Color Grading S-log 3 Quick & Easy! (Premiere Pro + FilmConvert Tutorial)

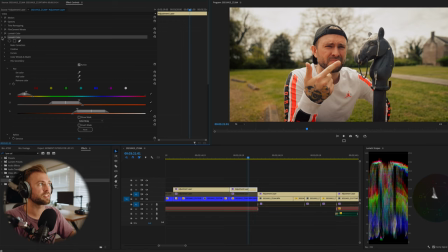995s
So this layer that we just created, our skin tone mask, you're gonna copy this. So Command C or Control C, and then paste Command V or Control V. So this is exactly what we just did with the skin tone.
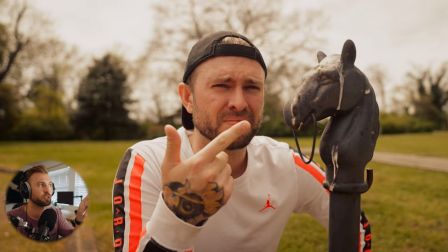1005s
But now what we're gonna do is invert our mask. So now when you click that, it's selecting everything in the image except for your skin. And obviously it just made everything more warm because that's what we did to the skin tone.
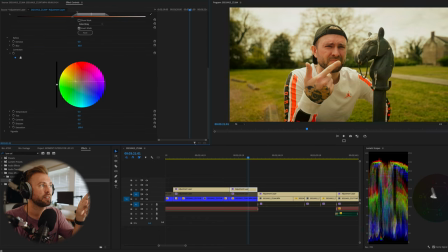1016s
But what you wanna do is now take your slider here and this time pull it into wherever color you want your shadows to be. And typically I like it kind of in this bluish teal, not quite purple area. Just because it looks really nice and it's complementary to the orange here.
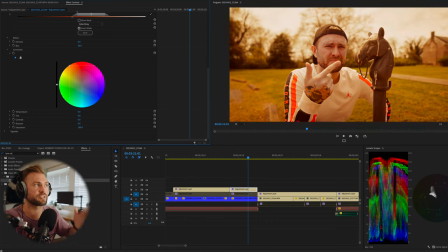1034s
So complementary colors are just opposite on the wheel. So if your skin is orange and you want your shadows to perfectly complement that, you would go horizontal the other direction. And this is the complementary color of blue to that orange that you used. So like we did with the skin, we're gonna keep this extremely subtle and just like pull this back closer to the middle.
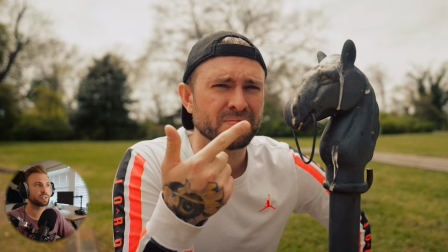1054s
So yeah, I added just a little bit of blue to our shadows. Even in the grass, it just kind of cooled things off.
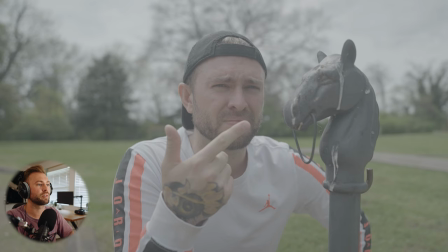1059s
So let's go layer by layer and see what we've done. So here's the regular old S-Log3. Here's our film convert change.
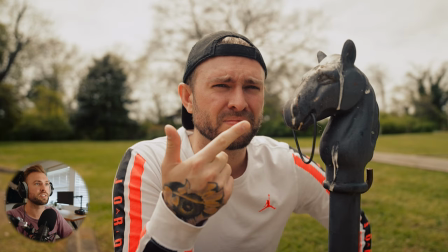1065s
And then here's our overall exposure change. That's looking nice. Here's our skin tone adjustment. And then here's our shadow adjustment. So when it comes to achieving a look that I like, I really just try to analyze like, what is the mood of the video? How do I want the viewer to feel?
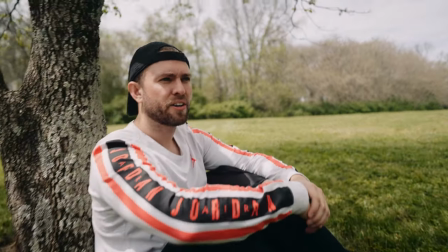1083s
Overall, my goal is just to make my videos feel inviting and fun and warm, like a place you can call home, basically.
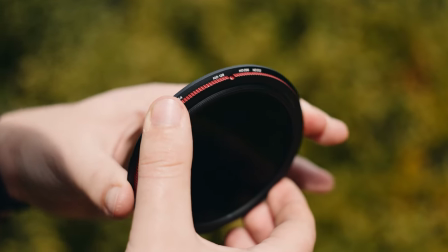1091s
You're a part of this community. That kind of a vibe is what I wanna go for on my channel. And I want there to be as little distraction between the viewer and the video, the content itself. That's why I don't use grain. That's why I don't use a lot of effects and stuff, because I just want it to feel like you're in that video. You're hanging out with me. I hope this video was helpful in some way. If you have further questions, obviously you can leave a comment on the video, but also feel free to join that Discord.
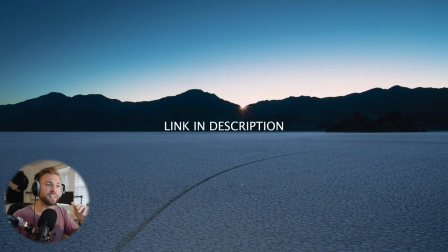1119s
It's an amazing community. The people in there are so fun and great to hang out with, and they're very informative as well. If you have questions, feel free to check out my Patreon if you want to support so my friend Connor can keep working with me on editing and shooting.
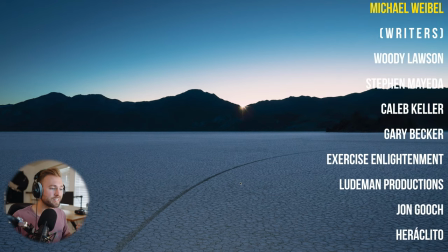1132s
Check out my merch. I got Sony Simp, Cranon, Fuji Juice.
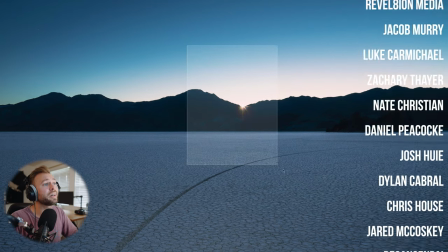1136s
And if you like this video, feel free to like the video or subscribe because you're automatically enrolled in my camera camp, which is coming later this year, but only for subscribers.
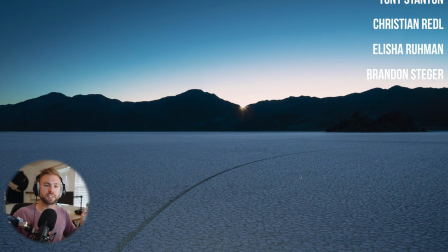1144s
Love you all very much. I'll chat with you in the Discord and I'll see you soon.